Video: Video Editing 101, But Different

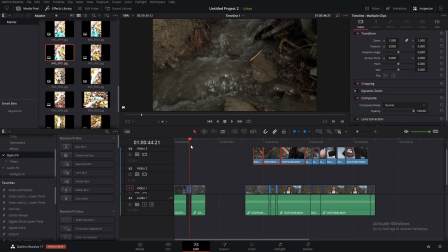(8:05)
We did talk about this in, I think it was the last episode a little bit,
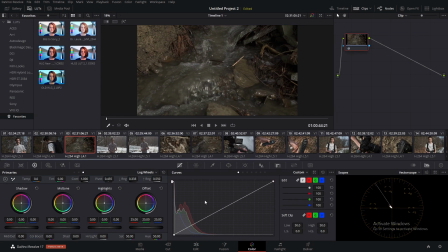(8:10)
but since I'm here in the post-production, I'm going to kind of retouch on it, show you some of the different controls, kind of get into the technicalities of it a little bit, just so you can understand how to achieve the look you're wanting.
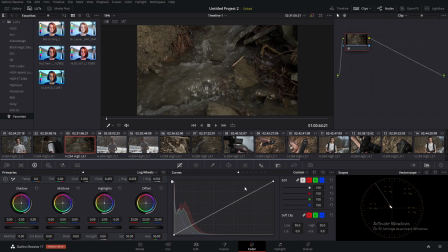(8:24)
And that's the most important part of color grading, is having a certain look that you want, having that pictured in your mind beforehand, and then achieving that look through the color grading. So we're in a pretty flat picture profile.
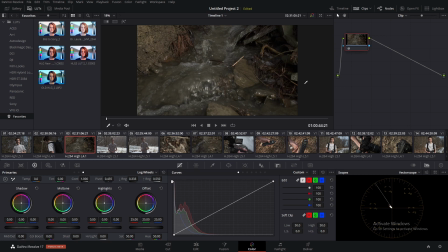(8:42)
It's also a pretty flat, cloudy, boring, yucky day at the time this was shot. So it's pretty flat and boring. I want this kind of, as I said, to be a calm, relaxing feeling, kind of
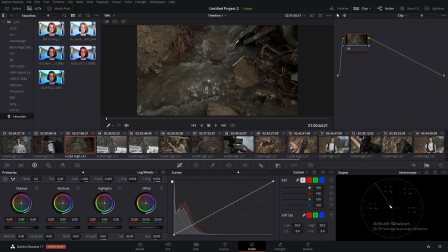(8:59)
easy to look at, for lack of a better term. I mean, you have easy listening kind of as its own genre or feeling of music. So easy looking, I'm coining the term, no matter how ridiculous it sounds.
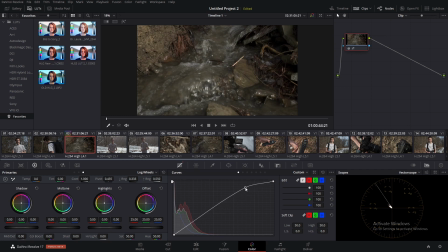(9:15)
So the first step I'm going to do is kind of raise the exposure up a little bit using the curves, because it's a little bit dark, a little bit underexposed. About there is good, but I also want to boost the shadows a tad so it's not too contrasty.
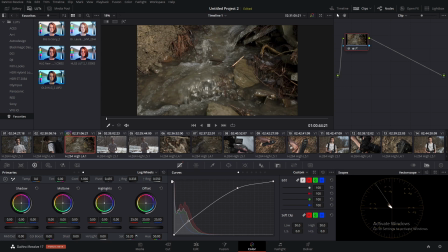(9:30)
I'm going to add a little bit of saturation, even though the colors aren't that nice. It's a lot of brown, not much blue. So yeah, there is an element to color grading of just making it look nice, but that's not it.
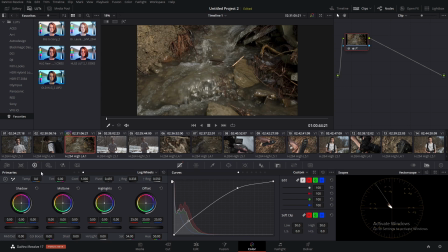(9:45)
It's the feeling that making it look nice gives to the viewer. It doesn't make them all grossed out, like the muddy shot you see here,
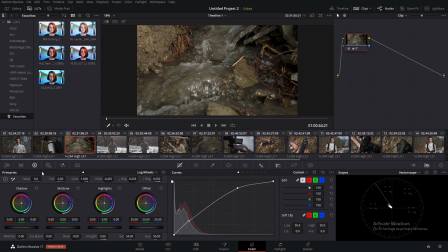(10:00)
trying to make it look as nice as possible will just enhance that calming look I'm going for, or whatever look you're going for. Maybe if you want the viewer to feel really mad, then you can
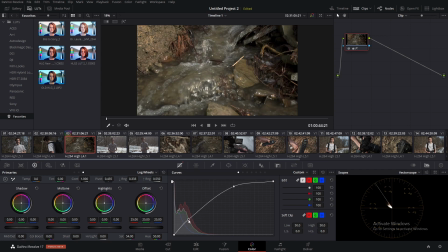(10:18)
really make it super contrasty, like so. Make it look gross, maybe add some reds in there. I don't know. I'm just gonna undo all that,
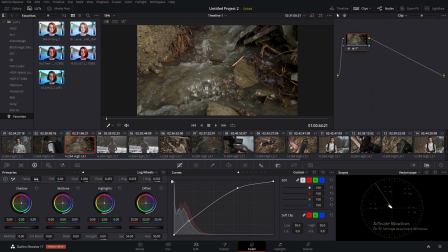(10:34)
take it back to how I wanted, and now to help make it look nice, give it that calming feeling, I'm gonna make it a little bit cooler, the image. I'm thinking around there, actually. And then the other thing is, this clip is telling a story.
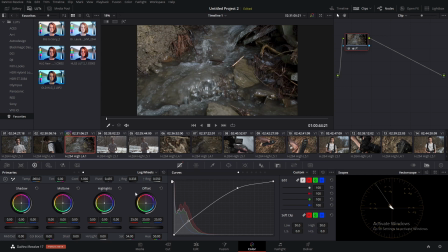(10:50)
It's showing the subject of the photograph, it's showing what the day was like, and if you can capture how the day was like, what the stream was like, then the viewer will feel like they're being taken on this journey of taking these long exposure shots with you and feel connected to
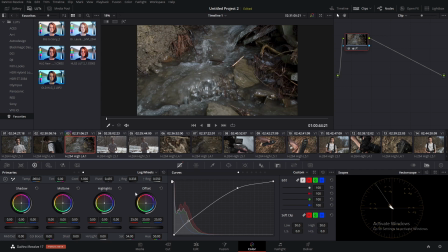(11:09)
the content. So, since it's winter, though it was a really warm day, as you can see by my t-shirt in these other clips, I want to make it a bit cooler to emphasize that it's that time of year, because in the winter usually it isn't all warm and sunny.
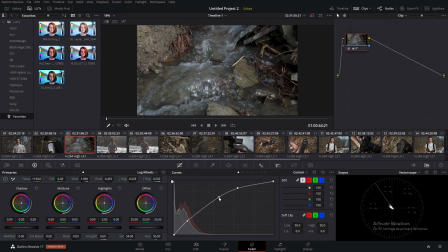(11:28)
Already I'm liking this image quite a bit, actually, and I don't know how much more I would touch. I could bump the saturation up a little bit, maybe shift the hue a little bit more magenta, maybe around there.
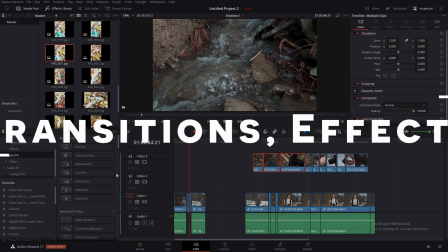(11:45)
Alright, another thing I want to touch on are transitions and effects and titles,
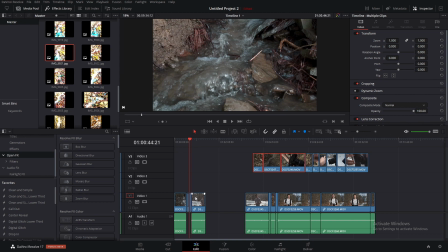(11:53)
because oftentimes I think these are sort of overused.